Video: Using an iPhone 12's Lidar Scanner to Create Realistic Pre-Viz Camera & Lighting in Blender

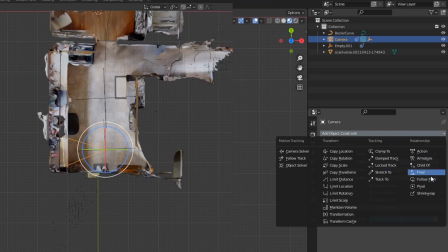493s
and then select the camera and add a track to constraint and then for that the target is going to be that second empty
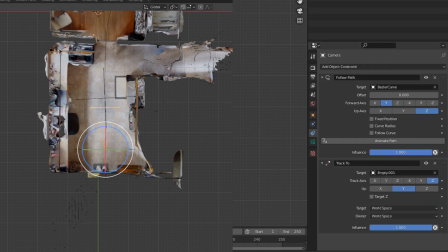501s
now to actually make the camera look at this empty you're going to want to offset it just a little bit along the line so you want to actually just put
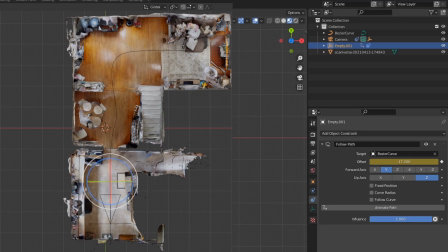510s
it a little bit ahead of where the camera is and now you just have to make sure that when you edit the key frames for
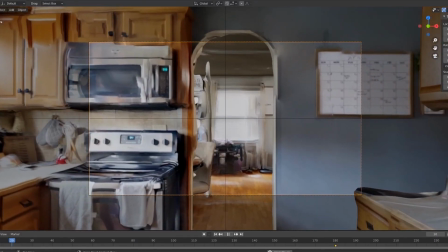516s
the camera to go along the track that you just keep the target just a little bit ahead of it so you can see here as you move it
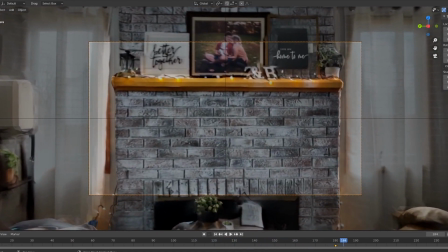521s
along the line the camera just constantly stares at it which is really nice and now you have a really janky sort of camera
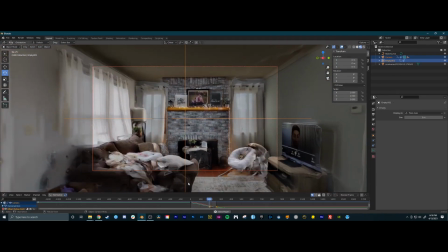529s
motion that's gonna if it was a roller coaster you would just be so nauseous so uh now you're gonna spend like 15 minutes and just adjust it till it looks
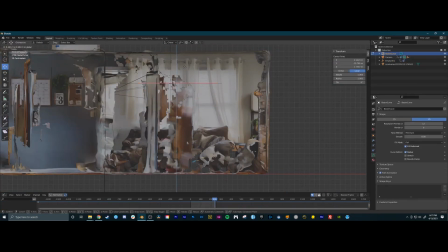537s
you know semi nice there we go and then around here i realizes i i just wanted it to it just felt boring that it
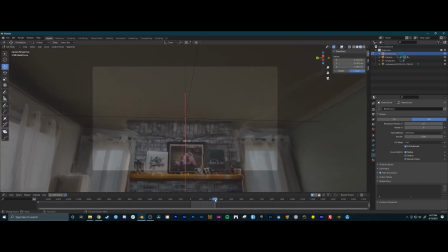544s
just went straight across so i took the end of that bezier curve and I raised it added a little bit of a tilt and then at this point Cameron
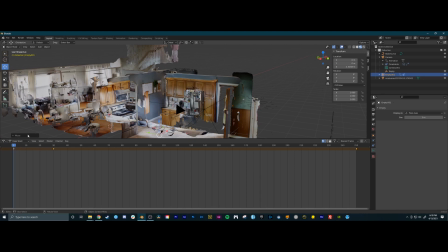551s
mentioned what if the camera started down first and then worked its way up and then I spent like 20 minutes trying to figure out why I couldn't get it to do that and then I realized that I was adjusting the parameters of the camera and what you actually want to do is use
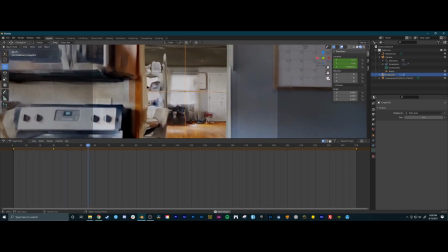565s
this transform location from the empty that the camera is targeted to and then you know for the next couple minutes you can just tweak that line because it's gonna drive you crazy but eventually you're gonna get there but anyway as soon as you do this is what you get uh nice it's a
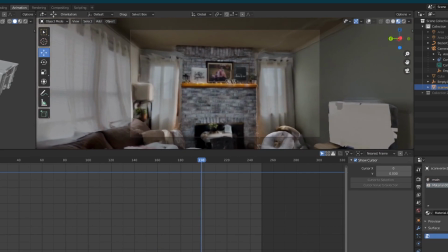583s
camera movement and it's not as jarring still feels like a weird roller coaster ride but we're gonna go with it so now on to the fun part
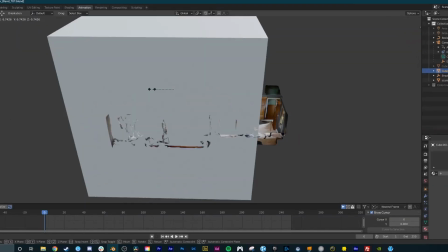591s
drop in a cube scale it up so it's almost like your scene is inside a small box just big enough to just fit around it and
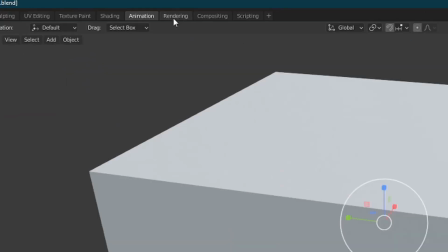600s
then you want to go into the shading editor
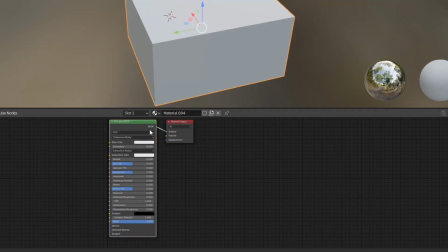605s
Create a new material, delete the principled PSDF, essentially replace it with a principled volume,
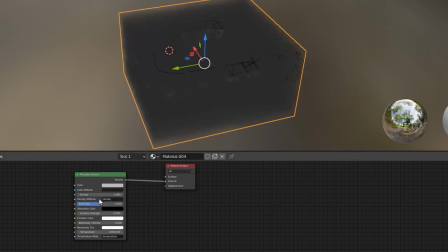613s
connect the volume to the volume, and then adjust the density and the emission strength.
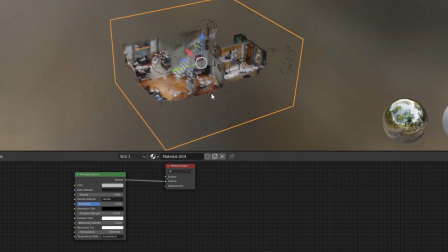618s
Just make the density as low as possible and then you can also bring the emission pretty dang low too.
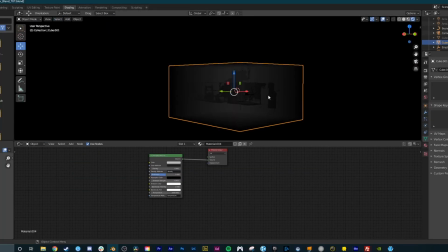626s
And now if you switch back into your rendered view and then go into the camera,
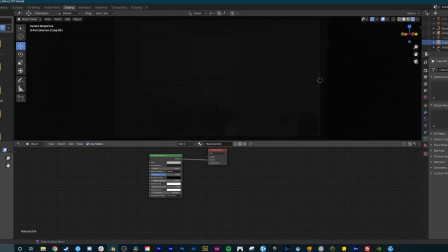630s
you can see it looks like fog but it is very dark like really dark so just
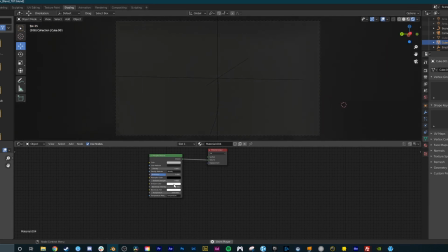636s
adjust the admission strength until it kind of you can see it looks like a spooky shadowy cave almost like a depth map of course you can play with it to your liking but now you can go in and add a light make sure it's a point light
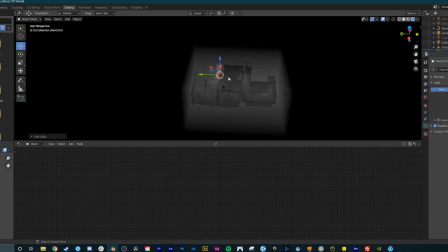648s
you don't want to do like an area light or anything like that because you want it to have a 360 illumination because you want it to shine really bright on the light source and then bounce off of the walls and everything else from there so I'm just going to go through
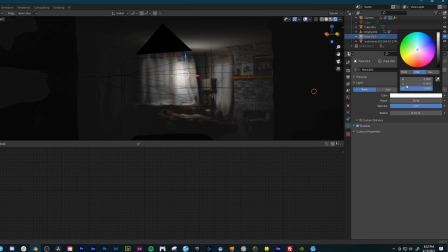663s
and adjust the light just a little bit more to my liking and then I'm actually just going to copy and paste this light and the reason why I'm doing
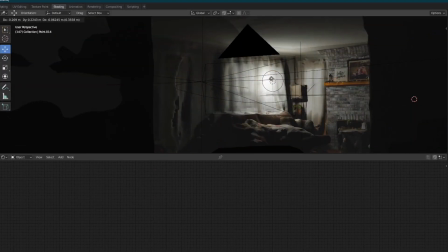672s
this is because later on if I adjust any light that is from that copy and
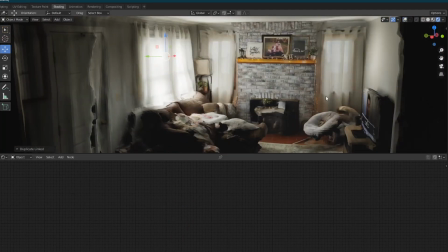678s
pasted section of lights it will apply that same color and brightness and everything to every single one of those lights.
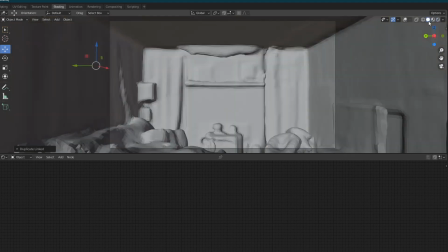685s
And you can automatically see how much more dynamic this is because the lights are kind of bouncing off of everything.
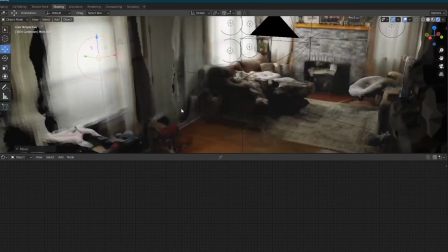693s
It's actually casting real shadows. So now I'm going to go through and just kind of toss these lights in about every window and then everywhere that kind of makes sense.
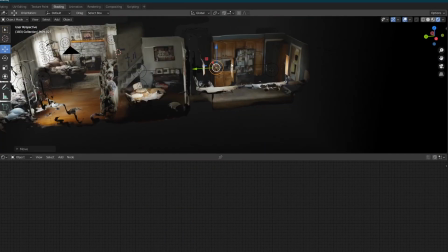701s
So I have like a window that leads to a mudroom. There's a couple of rooms down that hallway.
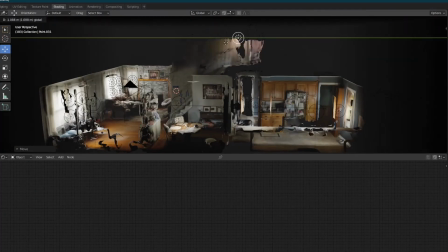706s
So I'm going to add lights there, a little bit of a light coming from the stairway and now you can see we have a
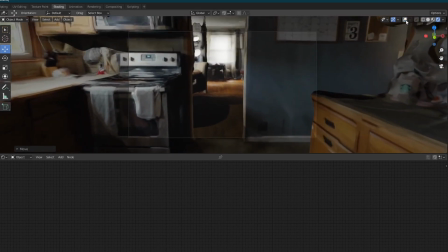713s
beautiful scene and you can just leave it like this that's that's perfectly fine it's it's a really nice way to kind of get a start